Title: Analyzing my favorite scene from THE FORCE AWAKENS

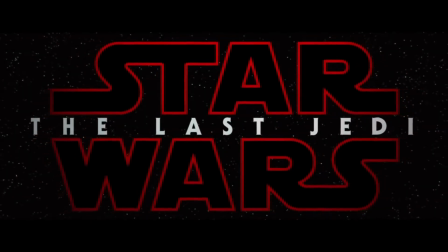(0:01)
So with Star Wars The Last Jedi hitting theaters in just a few weeks, I, along with many others, will be rewatching The Force Awakens in preparation.
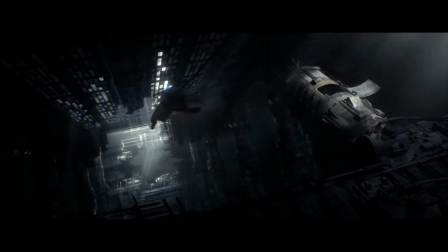(0:09)
And in addition to all the nostalgic moments and exciting highlights of The Force Awakens, I will especially be looking forward to rewatching my favorite scene in the movie.
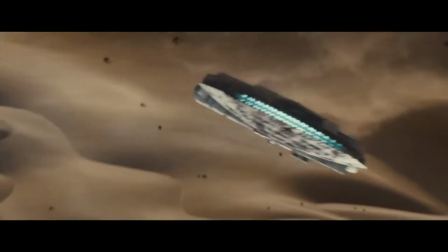(0:17)
No, not that one. Or that one. Or that one. But very close.
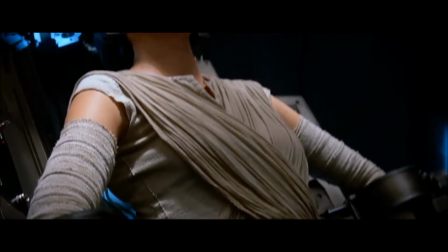(0:22)
No, my favorite scene takes place on Starkiller Base, where Kylo Ren interrogates Rey in order to discover the map to the location of Luke Skywalker.
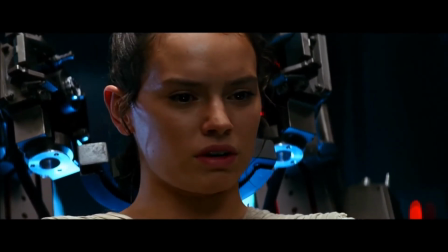(0:31)
This scene, one of the simplest in the entire movie, has kept me closely drawn into the film ever since I saw it for the first time.
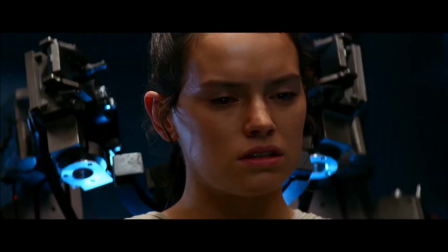(0:37)
It's simultaneously intense and emotional, and manages to unveil a few surprises in just three minutes.
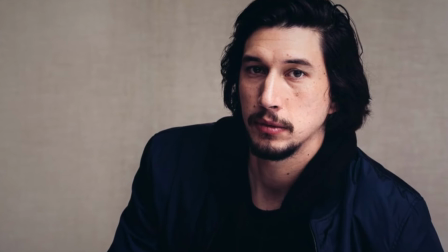(0:43)
I already knew what Adam Driver's face looked like prior to the film's release, and the scene's execution alone still managed to make my gut drop the moment he takes his helmet off.
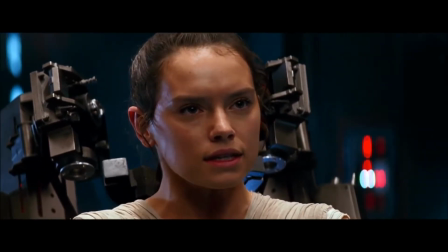(0:52)
So, as I naturally wonder why I like the films I like, I sought to understand why I enjoy watching this scene, analyzing it shot for shot.
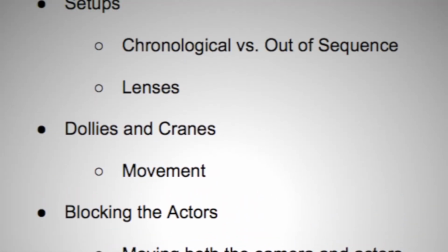(1:01)
The first bullet point to begin this essay starts with the director himself, J.J. Abrams.
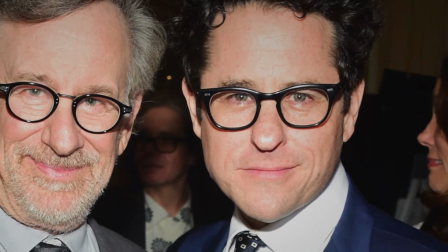(1:06)
It comes as no surprise that he draws much of his inspiration from Steven Spielberg.
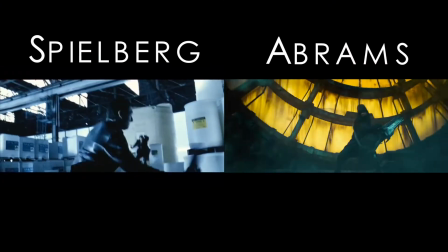(1:10)
From their curly hair and short stature to their own films in and of themselves, many comparisons can be made.
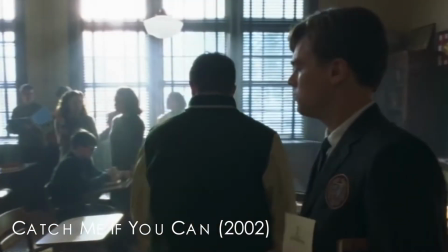(1:16)
But the most notable similarity between the two and where I believe Abrams is inspired most is their use of long takes and minimal camera setups.
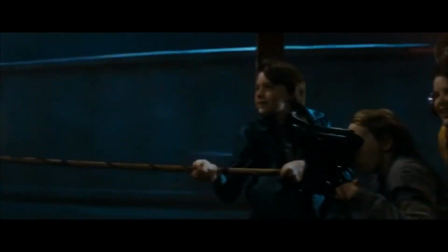(1:24)
Instead of just setting up a shot, rolling the camera, moving the camera somewhere else, and repeating the process, Abrams likes to stage his scenes in a way that saves time and keeps them interesting. Take this shot for example.
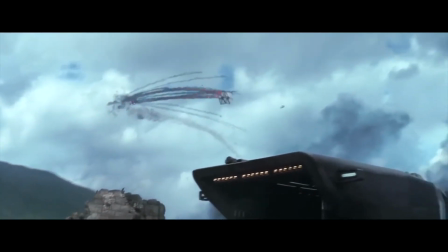(1:37)
It's all one take, but the camera is framed on multiple things at a time, showing us where we are and what's happening.
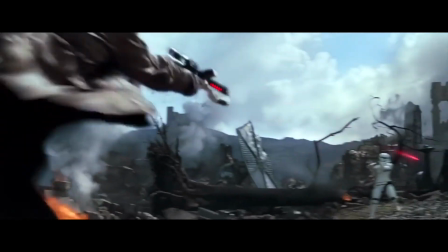(1:44)
Abrams does this by placing the camera on a dolly or crane and swapping lenses between shots if needed now let's take a look at the
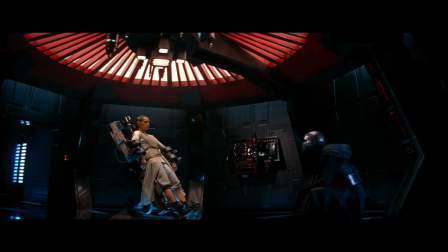(1:52)
scene since it's common knowledge to start out wide and move closer I assume that this was the first angle that was shot from there we move closer into
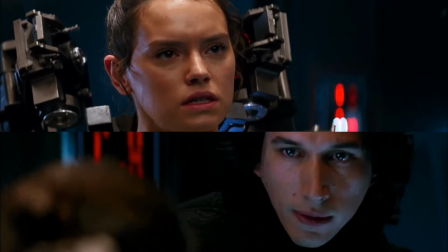(2:00)
a two-shot and then to our over the shoulders from each of these angles the camera is on a dolly and
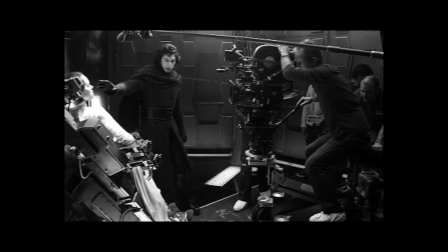(2:06)
though it doesn't always move having your camera on wheels makes it easier when you have to get a variety of shots in just a day
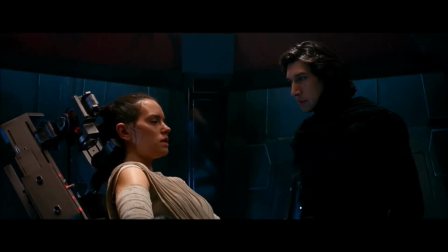(2:12)
you can tell that the following angles were from the same take based on how much of the actors we see and the distortion of the lens.
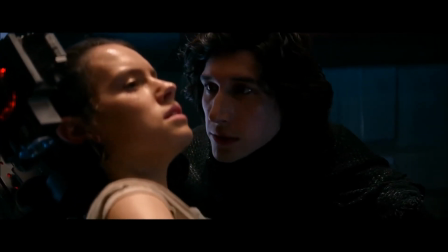(2:20)
The camera dollies forward and backward allowing us
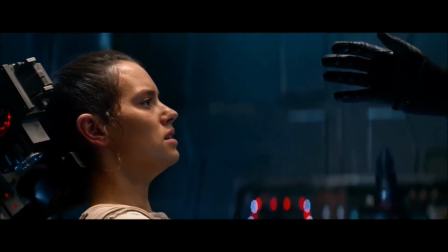(2:24)
to move as the scene progresses and for the film's crew to get as much coverage as they can.
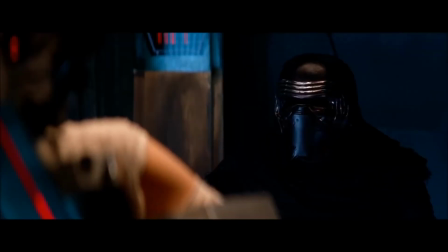(2:29)
This angle and over the shoulder was most likely the third setup.
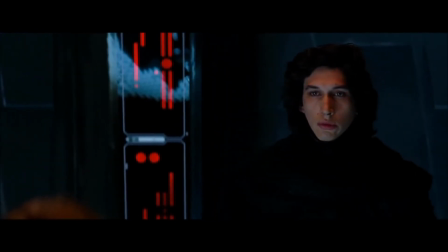(2:33)
Once again the following shots were all captured on the same lens, but by moving the camera as well as your actors,
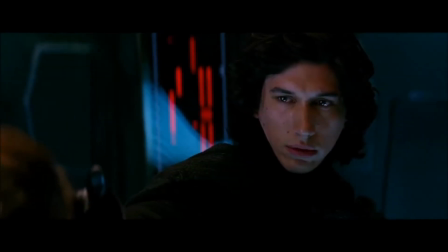(2:40)
your medium shot can become a close-up.
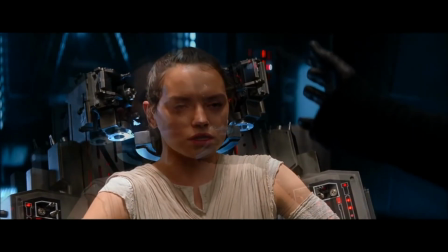(2:45)
The same technique is used for this angle, which is likely to be the fourth setup. Again, notice the distortion of the lens as it moves forward.
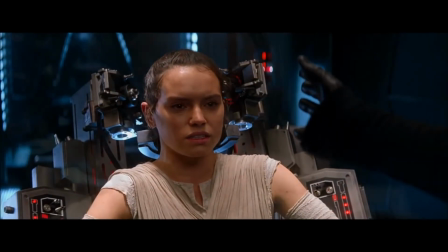(2:53)
It shoots at a wider angle, which makes us feel extremely close to Ray at the end of the scene.
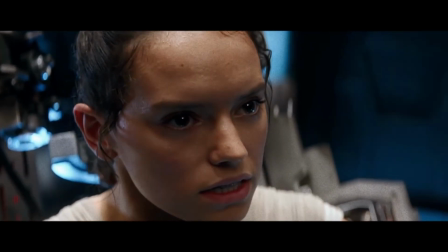(2:59)
But I bet you're wondering, why would they shoot the end of the scene first?
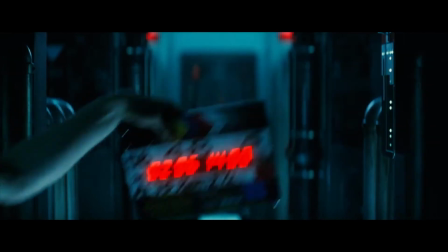(3:03)
Well, it might make more sense to shoot your scenes in chronological order, but technically the opposite makes more sense on set,
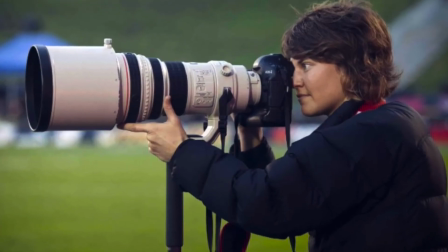(3:10)
starting with a wider lens and then swapping it for one that zooms in further. Next is a closer shot from the same angle.
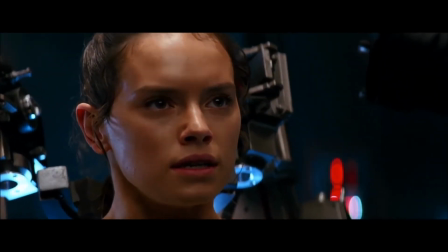(3:17)
Just like the over the shoulder shots of Adam Driver, the camera slowly pushes in as we learn more about Rey's ability to use the force.
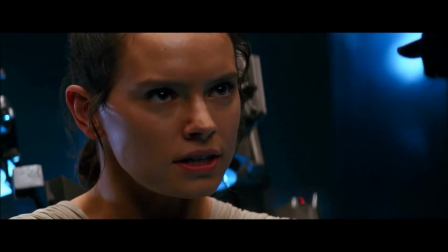(3:24)
And now we can shoot the beginning.
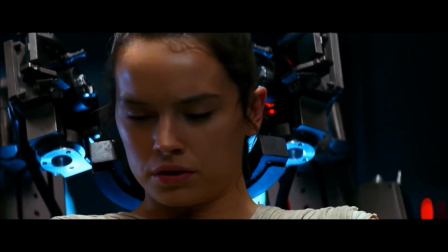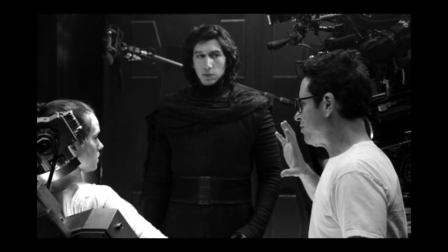(3:33)
So that covers the overall scene composition, but there are even more minute tasks that accompany the direction of a film.
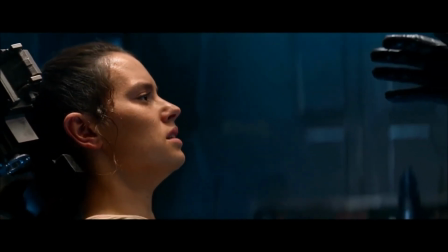(3:40)
Let's go back to the two shot. Notice the way Kylo Ren holds his hand.
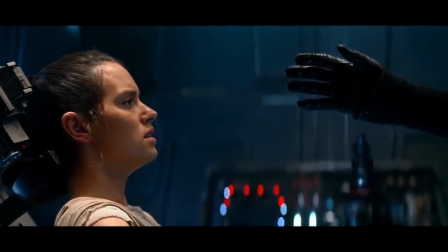(3:44)
By viewing this one frame, we can tell that he assumes his interrogation of Rey is going to come easy, that he doesn't even have to try.
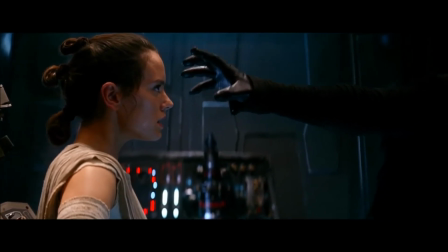(3:52)
But when Rey starts to fight back, his hand is reaching out aggressively, fighting just as hard as his opponent.
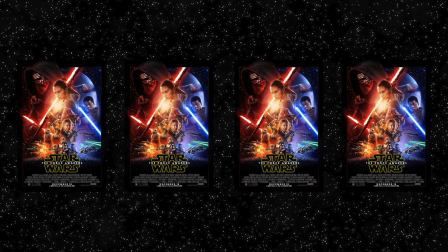(3:59)
This next detail went unnoticed the first four times I saw The Force Awakens in theaters, but dawned on me as I watched this one scene over and over.